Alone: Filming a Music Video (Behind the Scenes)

Happy Belly Welly Wednesday, everybody. I'm so excited because today I wanted to show you guys my music video, but it's kind of like behind the scenes, but without it actually being behind the scenes. I filmed myself walking to and arriving at the place where I filmed my video.
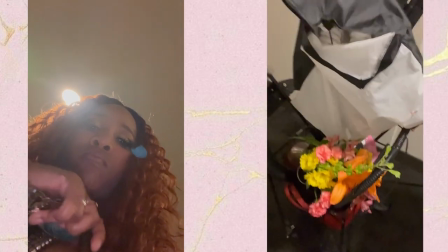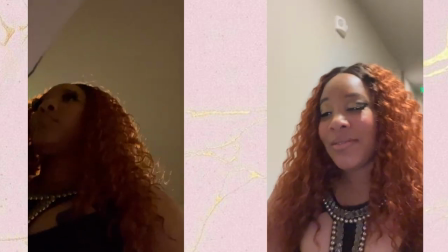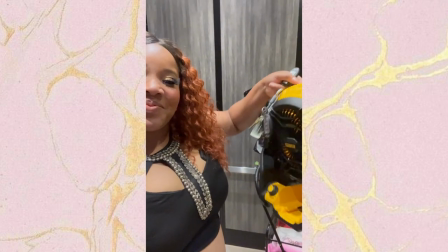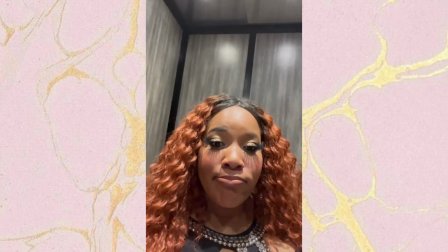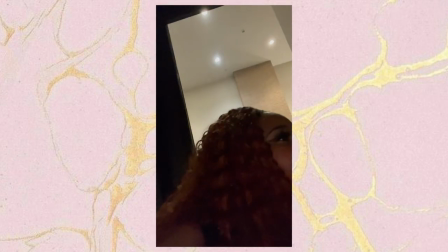0:49 We made it. This is where I'll be filming today.
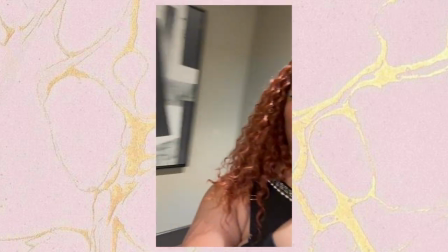0:56 I've got my wall.
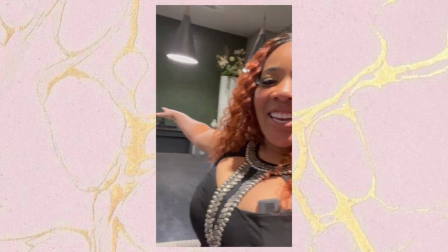1:00 I've got my kitchen area and tall vase things.
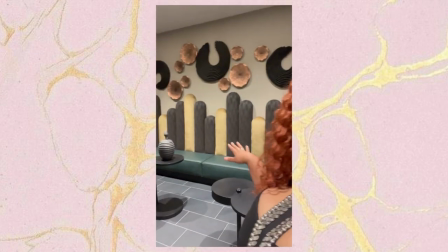1:06 I've got my little luxury chair
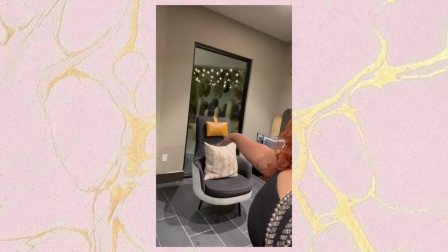1:11 and my other chair and this little doohickey.
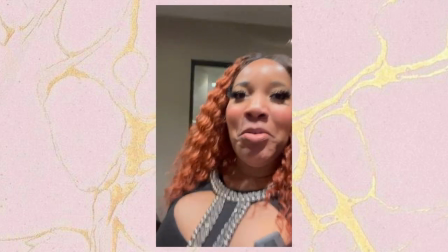1:17 Yay! I'm excited. I think it's gonna be good.
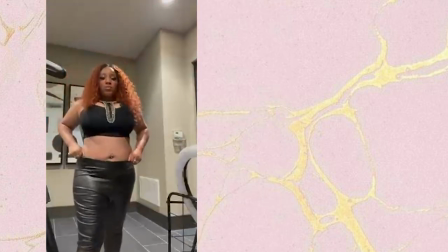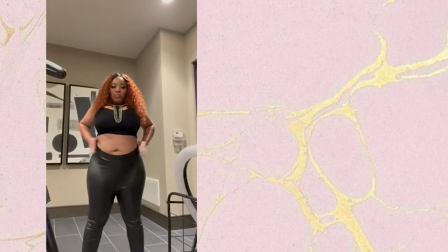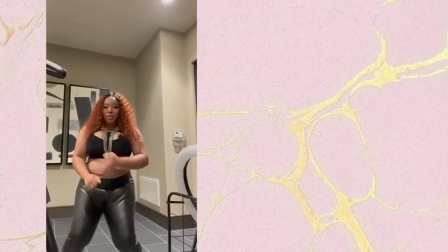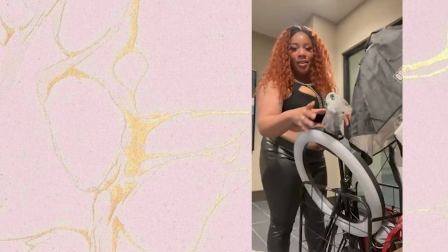1:37 This thing does not stay. And it's really frustrating because even the tape broke.
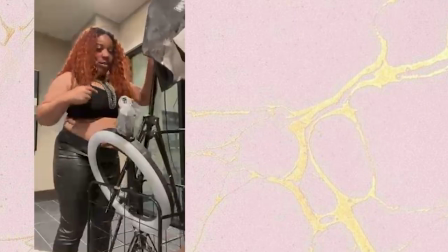1:41 But that's just how flimsy it is. Oh, I forgot I stuck my remote in there so it wouldn't fall. But what I really wanted to show you guys, because it's Belly Welly Wednesday, is of course the uncut video footage.
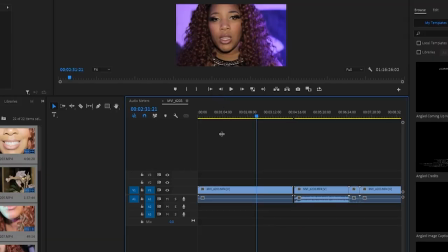1:58 So here we go. Let me make this bigger. And don't be judging me, you guys.
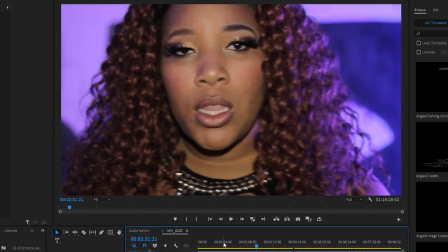2:04 I did not name my videos. I did not do anything. So this is really like the raw, uncut footage. So here we go.
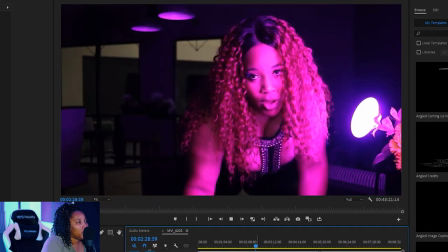2:20 There we go. So in this part right here,
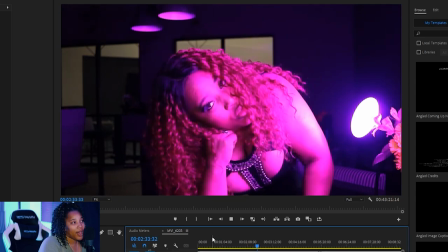2:25 I remember having to edit out a lot of this scene
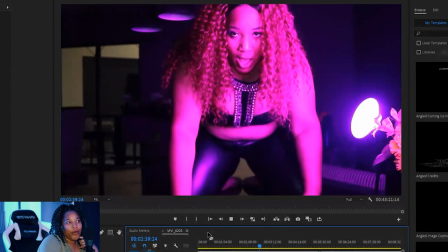2:32 because I didn't like the way my belly was showing.
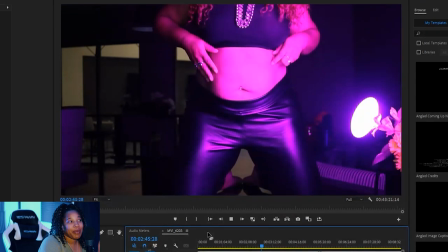2:36 And I just felt so insecure about it because as much as I love my belly, I wanted her to look as slim as possible in the video.
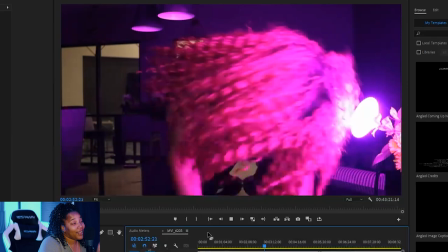2:44 So I edited out a lot of these clips. But I used that.
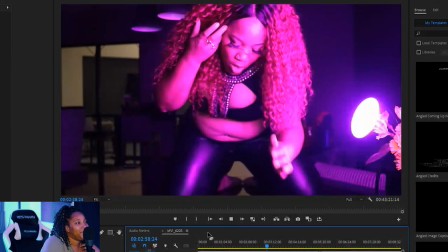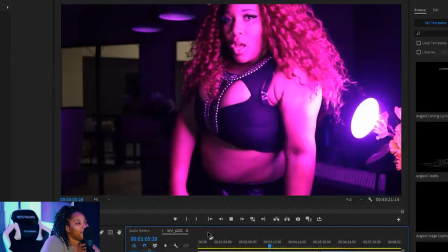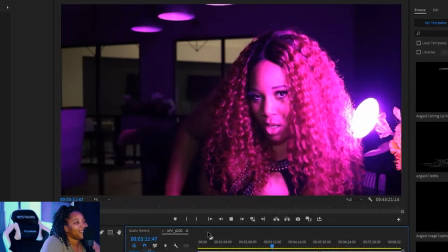3:04 Yeah. See, I'm just trying to work my angles and hide the belly.
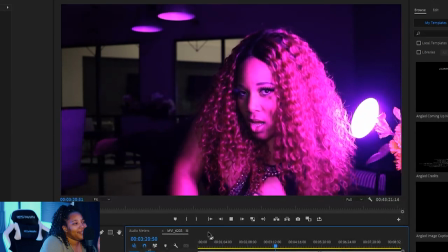3:13 Man, my makeup was looking so good. Let me see.
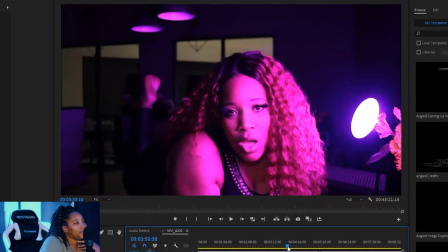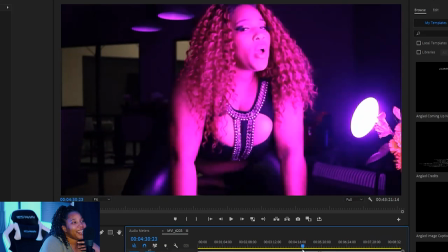3:24 There we go. Ooh, look at her just hanging.
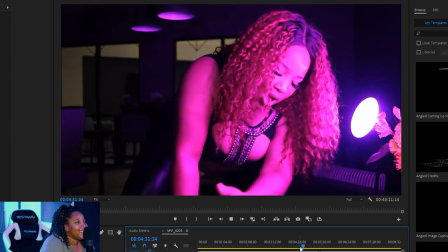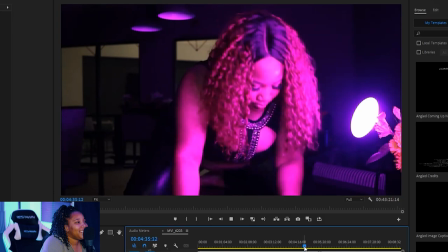3:32 She is just hanging.
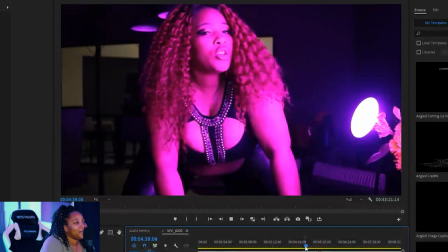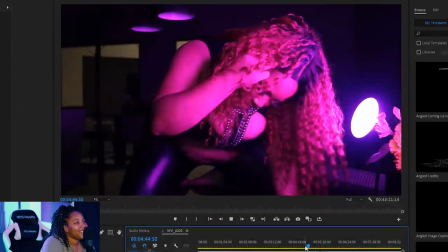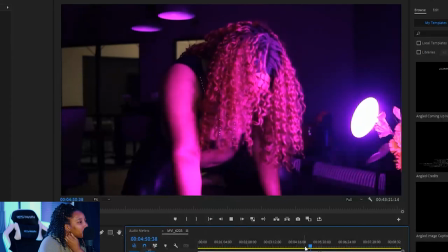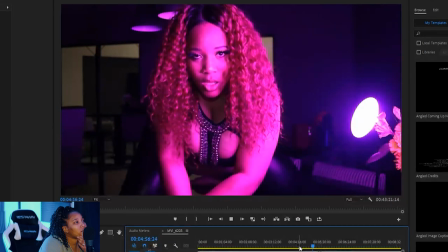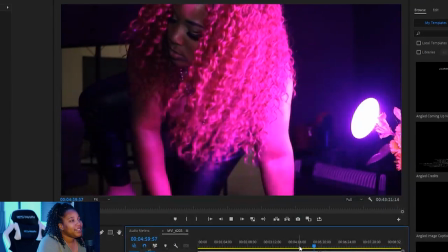3:57 End scene.